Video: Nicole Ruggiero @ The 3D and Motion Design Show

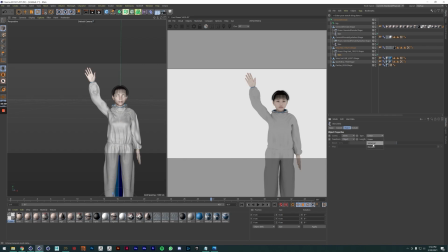Yeah, just do it on like literally everything. So once we have everything on circle, you can see it kind of makes this look less weird. And there's a blended option as well.
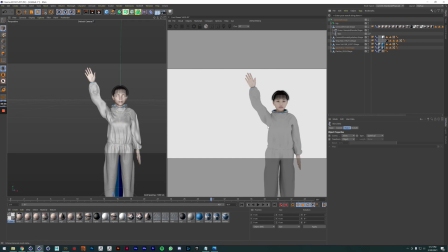You know, you can play with these different options if you want it to look a certain way, but you know, I do think that this looks a lot better. So I'm going to turn my auto keyframes back on. Just remember, I'm on frame 30. We don't want to be going all around the frames and keyframing because then it's going to start looking crazy too.
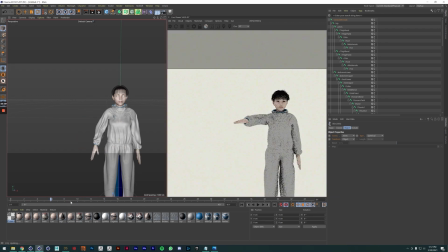So as you can see, now my character moves the arm up and down.
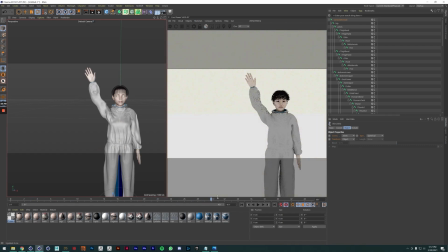Really simple animation. This is just like hey, what you doing?
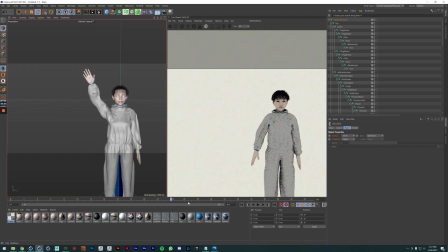Hello, you know. Oh my god.
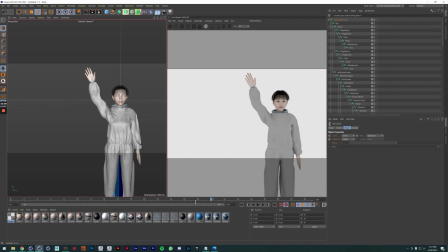I'm much better at animating than this, but for the purposes of this presentation, we want to keep it short. So that's just like a really quick you know, keyframe there, and then you know, you might want to do an in-between frame, so maybe like, you know, it's not too natural for me to just,
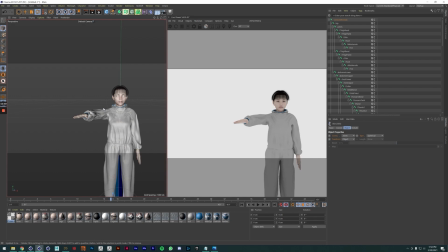or for a character to just move their arm straight up. Like, who does that? No one, you know. And we want the arm to kind of like bend and then go up, which would make it more natural, so we want to do some in-between frames here. So what we can do is, okay, like I want frame 15. Cool.
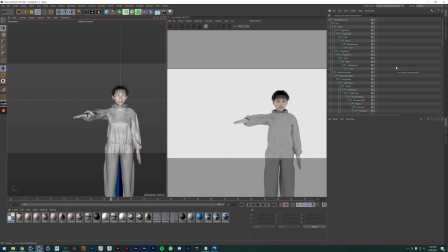That's right between 30 and 1. And you know, it also helps to check afterwards to see the timing. I usually do rough renders and make sure like my timing is appropriate.
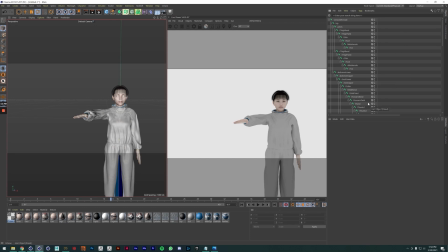But so okay, I want my arm to kind of like move out a little bit, so we're gonna go back to the right arm, and we're just gonna have, you know, okay, what I do is I move my arm up and over,
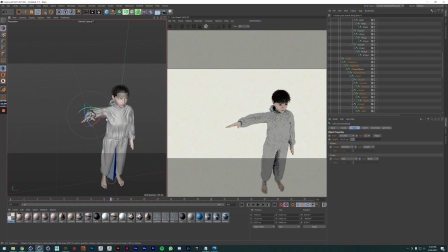so that's kind of how I want my arm to look here. And I want it to bend a little bit, so it's not just looking like it's going straight up in the air unnaturally. So what happens here is, okay, now they move their arm up and they're gonna say hi to their friend. Check that out.
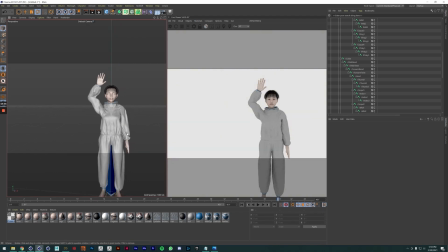And so, another thing to note too is that if I didn't keyframe a certain bone, which is what's happening right now, it's going to just keep the last keyframe. So I didn't have that keyframe, so it's still completely bent.
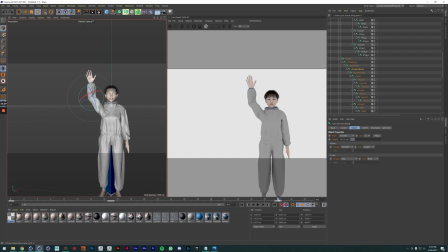So, you know, oh, look at me, I'm actually doing it on the wrong frame. Don't do that. So I want it, you know, I want to go back in and do the forearm bend so that it looks a little bit more natural.
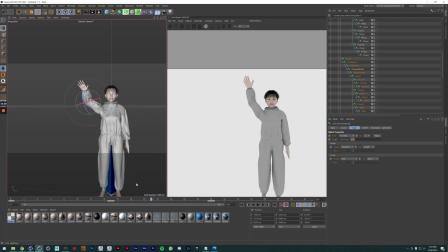Now they're ready to say hi to their friend. Hello. There we go.
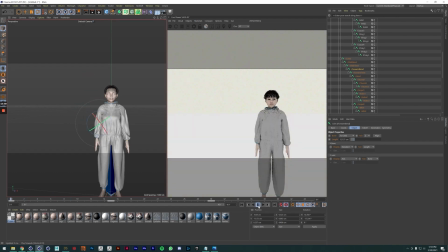Okay, cool. So like that's just a really simple way, and we can kind of like preview it here. You know, we might want to speed it up, we might want to slow it down. The best thing to do is to do a quick render too, to see what the true timing is.
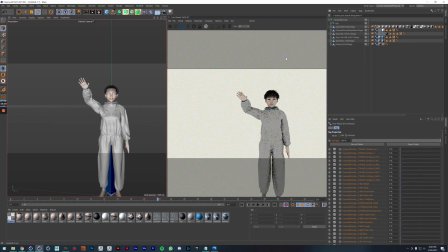Okay, the second thing I want to go over is keyframing the face. So what's really cool about DAZ is it comes over with not all of them, but a lot of the blend shapes that are on the face. So what we can do
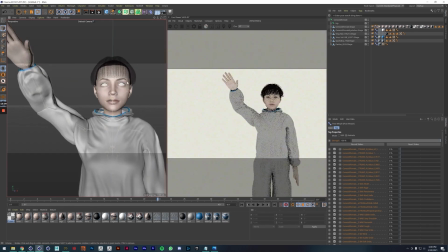is we can go in and say, you know, they're saying hi to their friend.
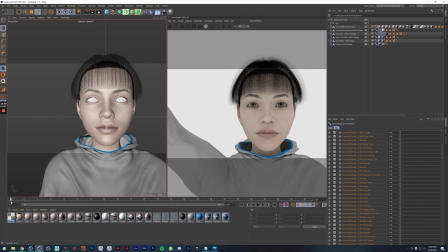So we want them to have a smile, you know, go from just chilling to being happy. So, okay, so like say they start off as like, you know, just hanging out.
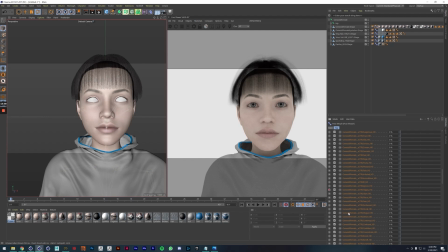And okay, so I see happy, right? So I want to keyframe happy because on 0 as 0,
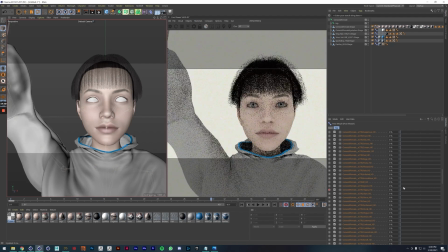because I know that on frame 30 I'm gonna want them to have this morph on. So now they're smiling. We got auto key on, it's doing it for us.